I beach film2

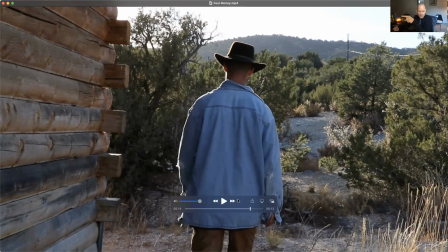(28:53)
Why is it now to the level of, if this guy's not going to work for him, he's got to now die, right? There's these three things that is going to happen, because what you're doing here is escalating tension now. It's going to go from, I don't want to work for you. They don't have much of an argument here.
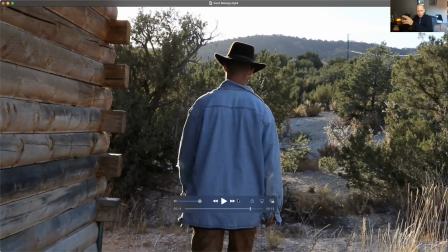(29:12)
He just says, I don't want to work for you, and he walks away. But then this guy's like, going to kill him. So you may have had all this footage. I think maybe you might have had this and you were trying to cut it down, so that might have been it, where you were trying to streamline and make it more simple. That could very well be it.
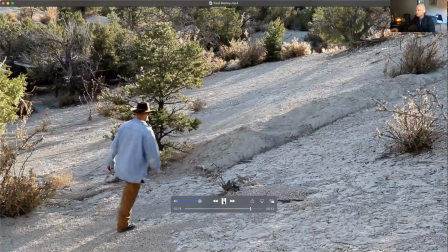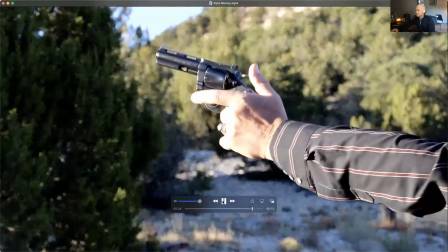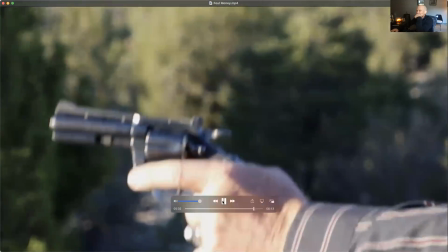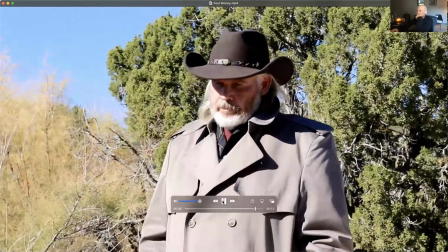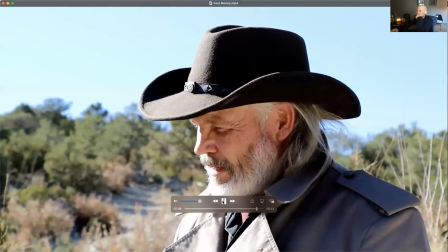(30:02) Hey, Fred. How you doing? I think I might have taken care of that little problem you had.
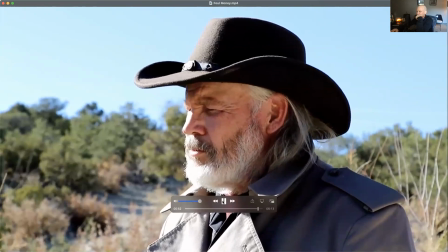(30:07) Really? Yeah, I don't think that guy's gonna be bothering you anymore or stealing the boys' coin.
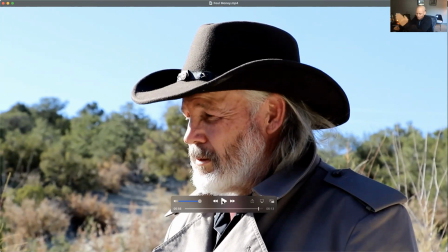(30:13)
And so here, I think, again, we've said before, the looking up at him would have been, we're slightly below him. But I think if we were to be looking up at him, he's in profile, which again, it's a good idea what you're doing with the profile, and to the back, you're making him sort of
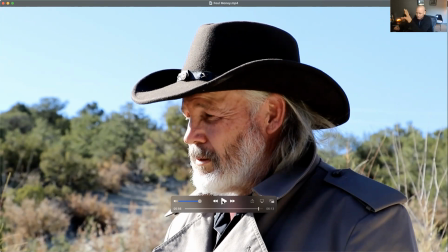(30:33)
hidden. You're sort of making him mysterious and sort of slightly hidden. We don't ever have a full front face, sort of full view of his face. So that's good because he's always slightly masked and slightly hidden.
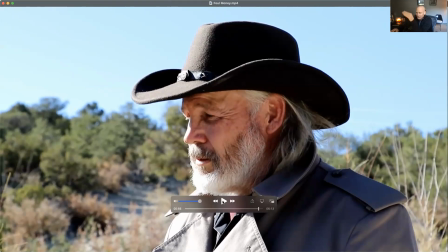(30:49)
But the reveal could be that, we see the front of his face kind of thing.
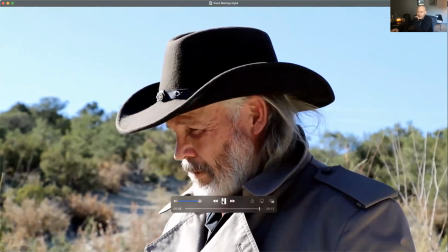(30:54)
That could be an interesting way to go too.
You have a good day, all right?
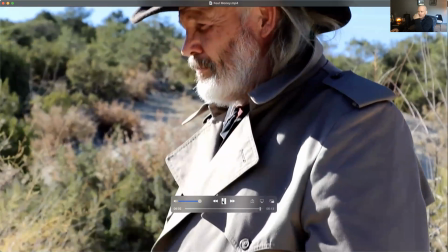(30:59)
But I think at this point,
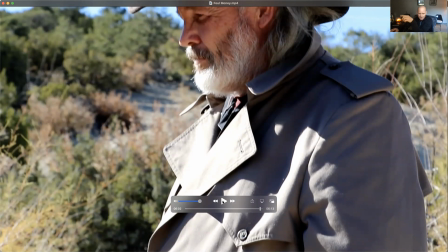(31:02)
perhaps we've already guessed that he is the villain in it.
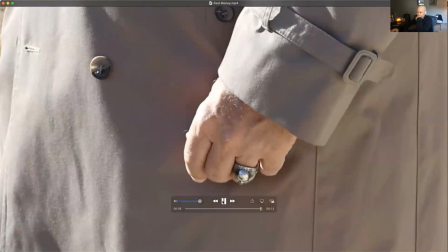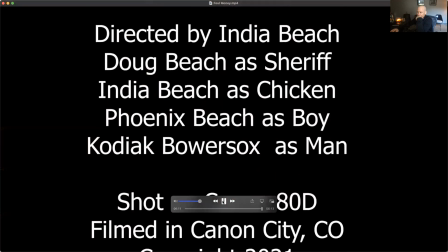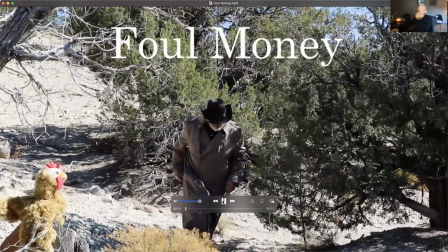(31:19)
That happened fast. The credits happened pretty fast. So, again, I know you're trying to keep it shorter.
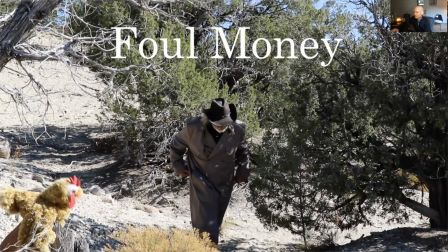(31:31)
You were saying you had like 19 minutes, or I don't know, something like that, as far as your time and all of that kind of stuff. So a lot of really good stuff here. I really am excited about your ambition of being able to put pieces like this together. It's a lot of work. And you have the resources to be able to put something like this together. The time that it takes to be able to do the script, to location scout, add to that rehearsal, run-throughs to be able to get the blocking, to be able to get them to walk, your actors to be able to walk into the right spot, finding props, finding materials. And then you got time of day, you've got composition, you've got all of these things, and editing, all these things to consider, and you're putting these together in, insane amounts of time to be able to do something like this. So by all means, by going through this for a half an hour and picking out all these things, the last thing that I want to do is discourage you from doing these kinds of pieces. What I want to do is encourage you to be doing these kinds of pieces, just to be able to continue to do them and know, okay, here's the next level. Here's the next step. Here's the next step. This is why these things tend to take 6 months to build sometimes, because there's just a lot to work on.